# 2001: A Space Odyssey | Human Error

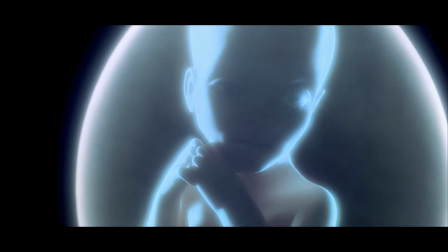1232s
So, going purely off of what's in the film, can we still interpret this as a screen? Yes, we can.
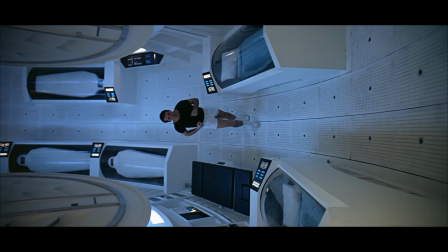1238s
Aside from Starchild looking directly to the camera, there's a good bit of evidence suggesting that certain things in this film should be turned at a 90 degree angle.
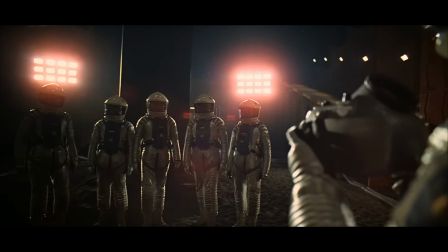1246s
For instance, this shot of Dave jogging in the Discovery, or these shots of landing UIs which represent an alignment as well as a rotation of a rectangle,
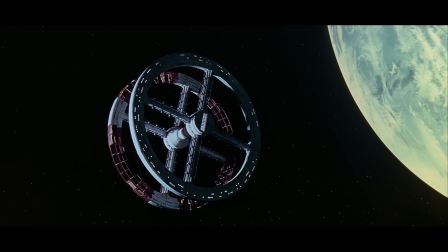1253s
these lights aligning with their lens glares during the moon monolith interaction are shaped like a sideways monolith,
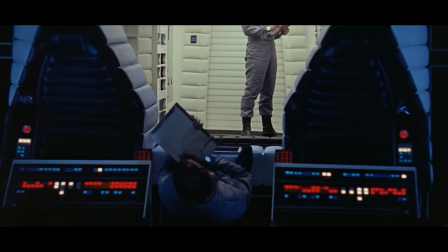1258s
the shuttle bay on the space station, all of the mind-boggling artificial gravity shots we see,
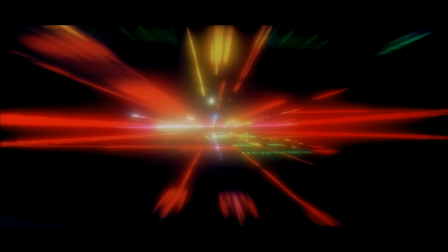1264s
the way that we go from a vertical view during this sequence immediately to a horizontal view, and many other small visual cues,
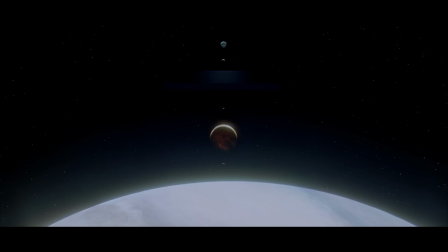1270s
but the most obvious is the fact that when we see this monolith aligning with Jupiter and its moons, the monolith is sideways.
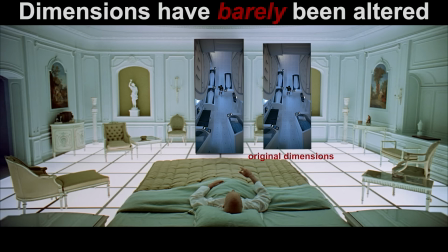1277s
While the originally projected aspect ratio of this film has been lost to time,
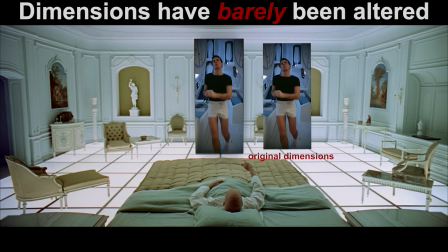1281s
many people theorize that it was identical to the aspect ratio of the monoliths, which would be an incredibly interesting touch if it's true.
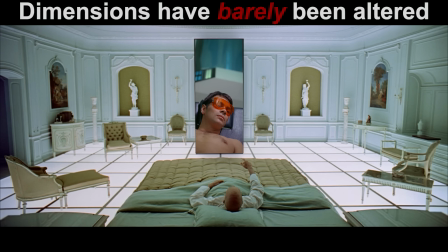1287s
This idea of the monolith representing the theater screen is the interpretation I mentioned earlier that I had seen prior to shutting myself off from others' interpretations,
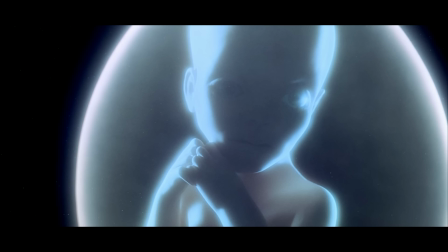1295s
but you can watch the film and constantly notice visual cues hinting that the monolith is meant to be turned sideways.
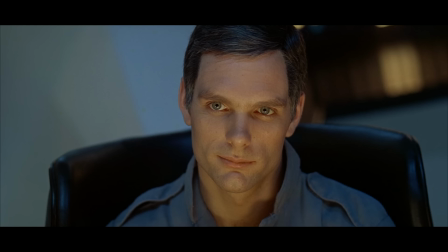1301s
So combined with Starchild looking at the camera, I think it's an incredibly compelling interpretation. And that's not all the evidence I could find here.
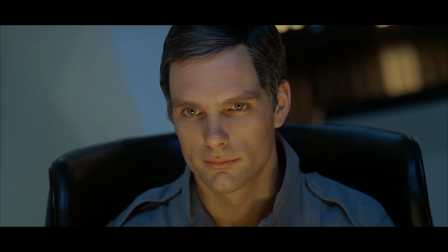1308s
To get to the final and most interesting piece of evidence, we have to look closer at Dave and what he represents.
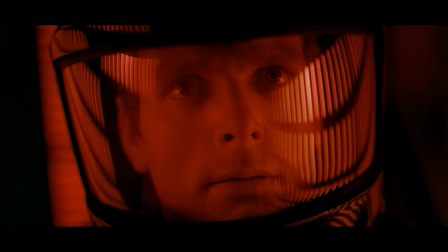1314s
Dave is a generic man with a generic face, a generic attitude, a generic voice, and a generic name.
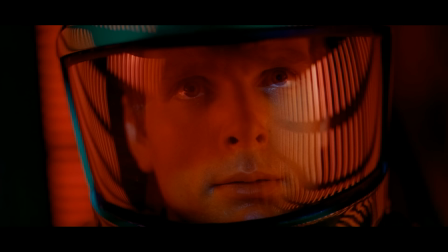1320s
This is a common trick when creating protagonists, make them blank slates so that the audience can project themselves onto the character.
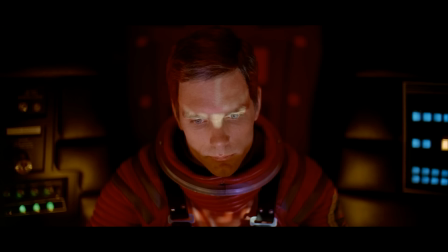1326s
Just look at Gordon Freeman or Link or Ness. Almost no personality, but we love the characters nonetheless, just because it's so easy to put ourselves in their shoes. However, I think Dave's genericness is a bit more meaningful than that. Dave is meant to be a symbol not just of you, an individual viewer, but of the entirety of humanity.
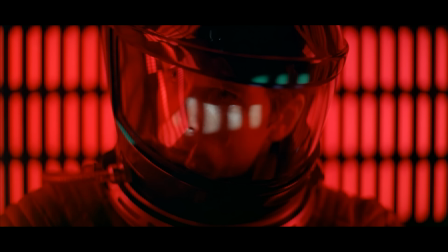1344s
Seeing as he's symbolic of humanity's growth beyond the machines. You could even draw a David and Goliath metaphor with him and Hal if you want.
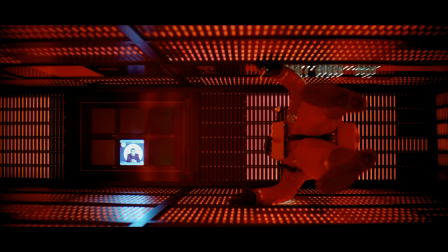1351s
But for a more meta perspective that's more in line with the monolith film screen theory,
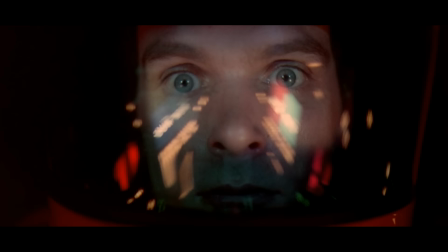1356s
Dave symbolizes every member of the audience learning and expanding their mind by seeing this film, and more particularly the Beyond the Infinite sequence.
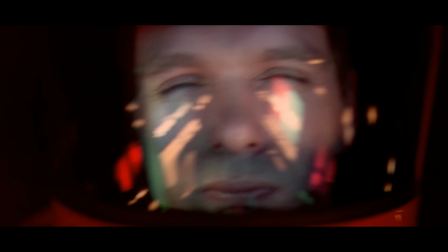1363s
He's a single lens through which millions of people saw the world in a new light and saw the future of humanity as a whole and the future of themselves as individuals.
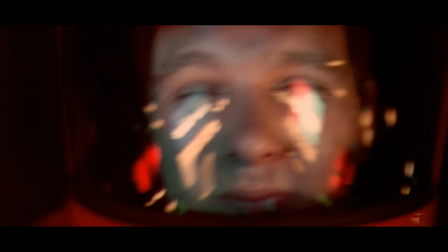1372s
I would say that that's what he represents even without the final scene in the bedroom, but that scene just solidifies this interpretation in my eyes.
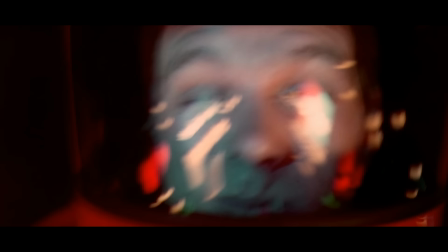1379s
Dave's experience during the Jupiter and Beyond the Infinite sequence represents the audience's experience going throughout the film,
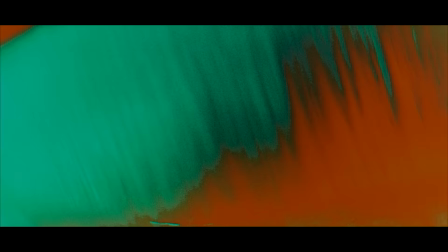1385s
getting philosophical and seeing the world and humanity from a new perspective.
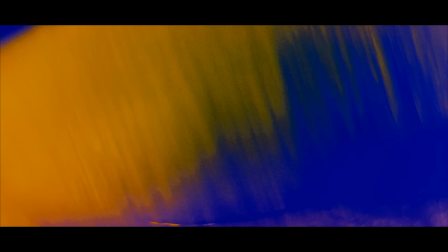1389s
And with the final scene featuring Dave's human form, we see Dave's experiences projected onto the whole of humanity.
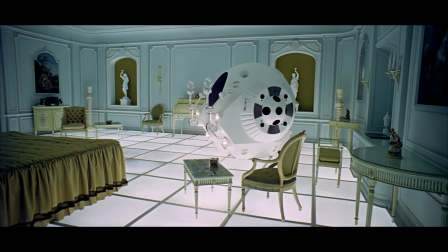1395s
That's what this room represents, it's all of human history and culture tastefully distilled into one room.
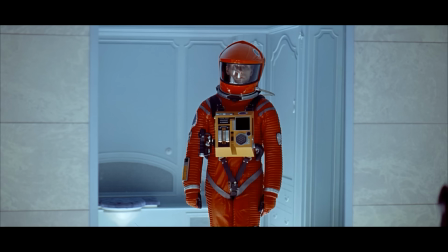1401s
Dave sees classical paintings, architecture, and decor mixed in perfectly with more modern furniture and floor panels that are clearly from the future.
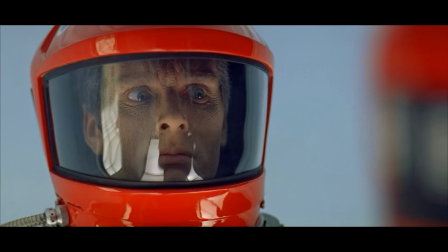1409s
He sees himself in his aged ancestors and in his future generations.
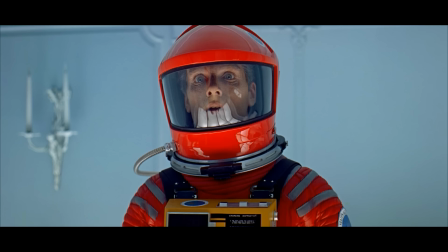1413s
This room has Dave living through many different periods of history, both before and after the film's events.
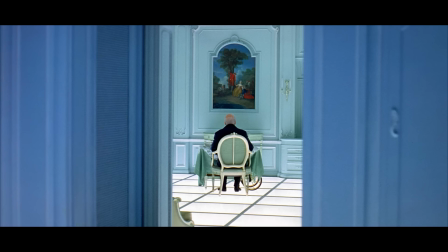1419s
And to me at least, it symbolizes humanity finally moving past the violent tendencies that urged us to use tools in the first place. After all the bones, the military satellites, and the screwdriver used to kill Hal, humanity is finally shown as one race, unified with the whole world in this scene.
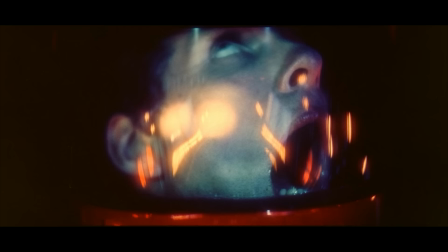1435s
So, how does this relate back to the monolith film screen idea? Well, Dave had his first experience evolving from interacting with the monolith, and he's about to have his last.
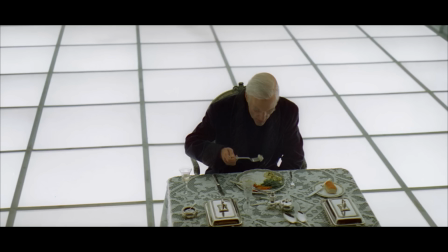1444s
However, before he evolves one last time to Starchild, he's going to bring us into the film with him.
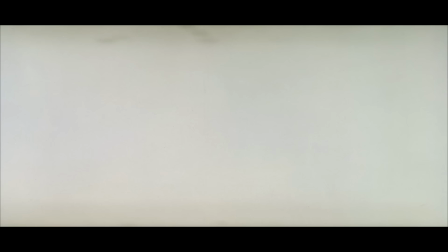1449s
When we see Dave as an older man, he's eating at a table when he accidentally knocks over his water glass.
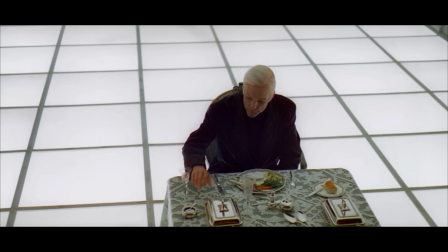1455s
Note how the cut from glass falling to shattering reaction shot takes place exactly when the cup is touching the edge of the letterbox. This of course also depends on the original aspect ratio, which again has been lost to time, however it's so close to it that I think it's safe to assume that this was the intention.
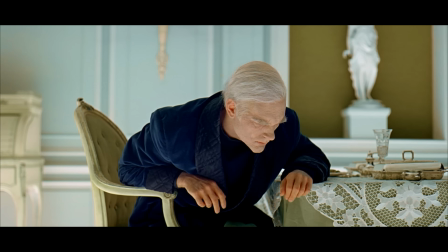1471s
This glass represents the barrier between screen and reality being shattered, and with this the final monolith appears and solidifies that idea.
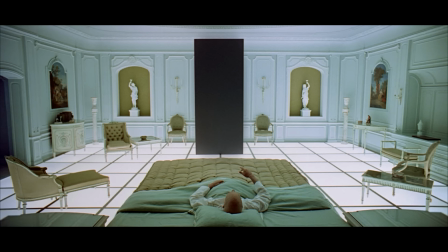1478s
We see the dying Dave raise up a hand as if to activate the final monolith,
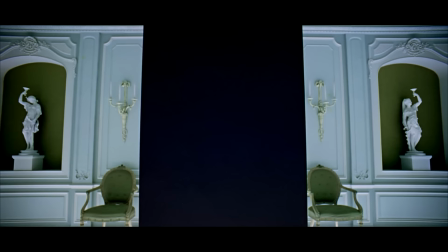1483s
and with that he's turned into Starchild, and we slowly zoom into the monolith until the entire screen is filled with its blackness, and we cut to the black of space, with Starchild slowly coming towards the frame.
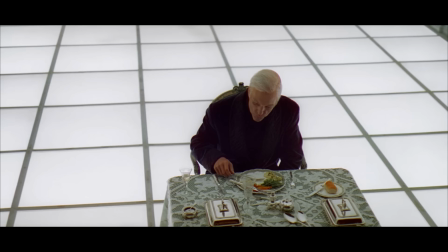1494s
From the way that this cut is inserted, the black of the monolith is paralleled with the film screen one last time.
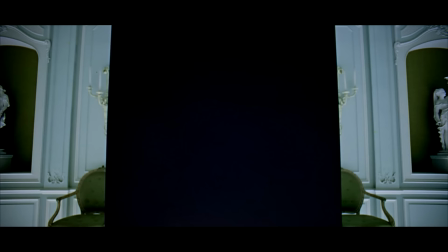1499s
The glass breaking brought us into that room with Dave, and the zoom in on the monolith brought us both into space.
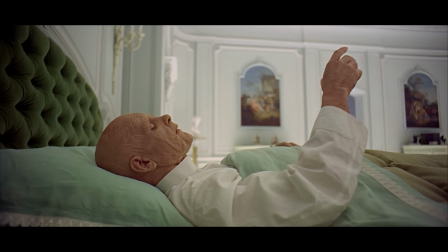1505s
I theorize that when Starchild is looking directly at the camera, he's looking at us, and we've become Starshild alongside him.
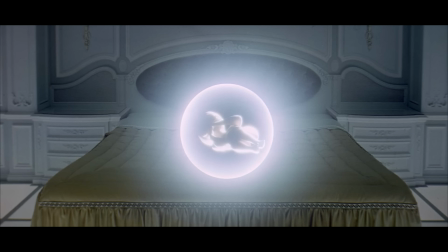1512s
Through interacting with the film screen, we've evolved into a more sophisticated version of ourselves. We'll always be able to use technology and art to better ourselves and our species,
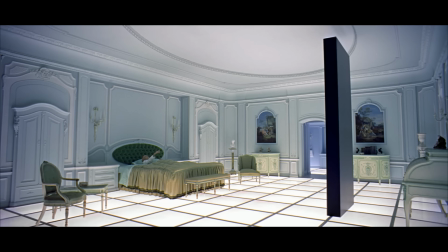1521s
but it's always going to be easier to just focus on developing technology so we don't have to blame our shortcomings on ourselves,
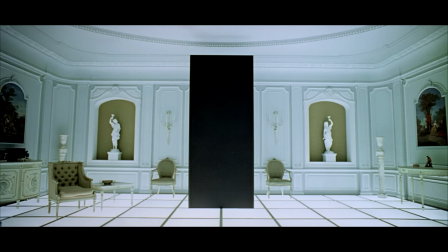1527s
instead blaming them on our devices.
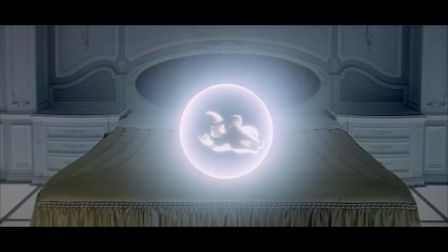1529s
I believe that when it was released in 1968, 2001 A Space Odyssey was a warning about how weak the coming age of computers was capable of making us, and a way of reminding us that we can always use technology to better ourselves rather than to replace ourselves.
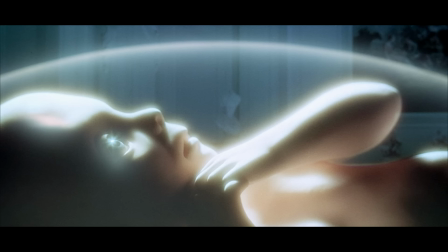1543s
In 2019, it's a plea to not let ourselves continue to be replaced by our technology,
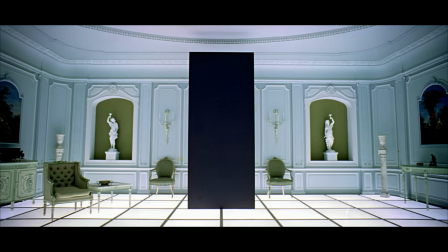1547s
to continue focusing on growing, developing, and becoming smarter rather than offloading those duties to our technology. That doesn't just apply to technology either, it applies to art as well, as the film screen monolith comparison represents art and technology giving way to each other in a cycle.
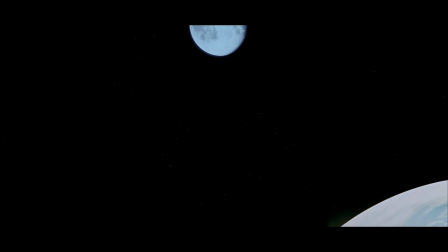1563s
In making a review of a work of art, for example a film, it's easy to dedicate all of your mental processing power to pointing out what the film did right and what it did wrong,
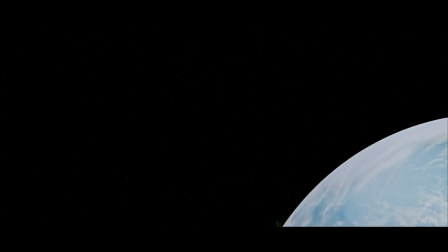1572s
and using that information to make the next film a little better. By looking at the film objectively, you've done nothing but serve the next film.
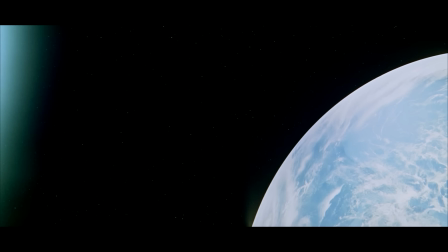1578s
However, if you instead choose to learn from a film, project your own experiences on it,
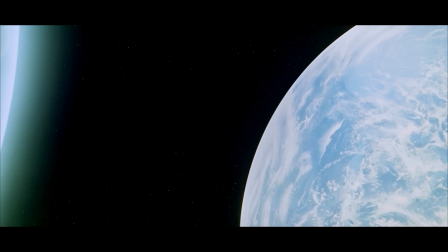1583s
use it to see the world from a new perspective, and challenge yourself with it, suddenly you might find that you're looking at the world from a whole new perspective,
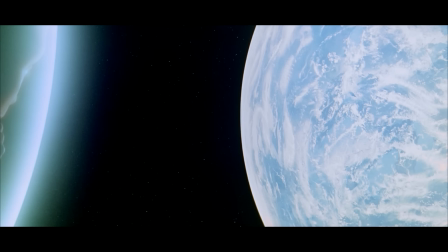1590s
evolving yourself as an individual and as a species. Art doesn't exist to find its perfect, optimal state.
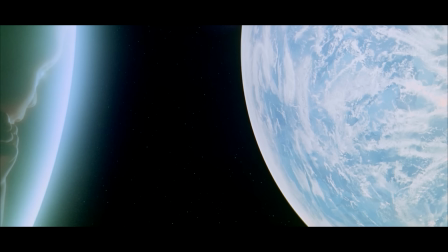1597s
Art exists to challenge humanity and to put the human condition into view for everyone to see with their own unique perspective.
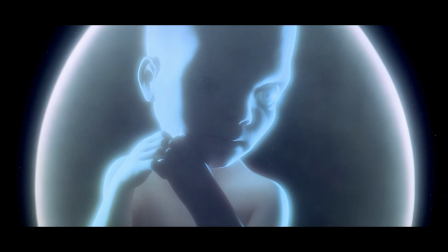1603s
Art is a mirror that we can use to evolve. Seeing a film is no different than interacting with the monolith.
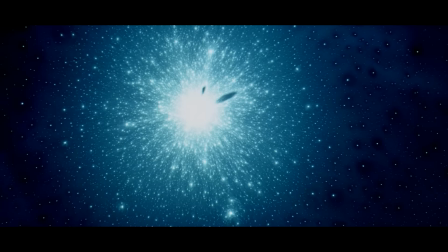1608s
It's easy to look at it from a distance, but to touch it and let it touch you is a terrifying, mind-blowing, and perspective-warping thing.
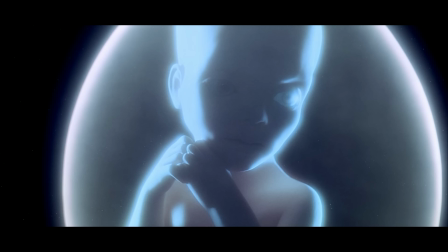1616s
You never know what you're going to see, But you'll always come out better for enduring the fear of examining yourself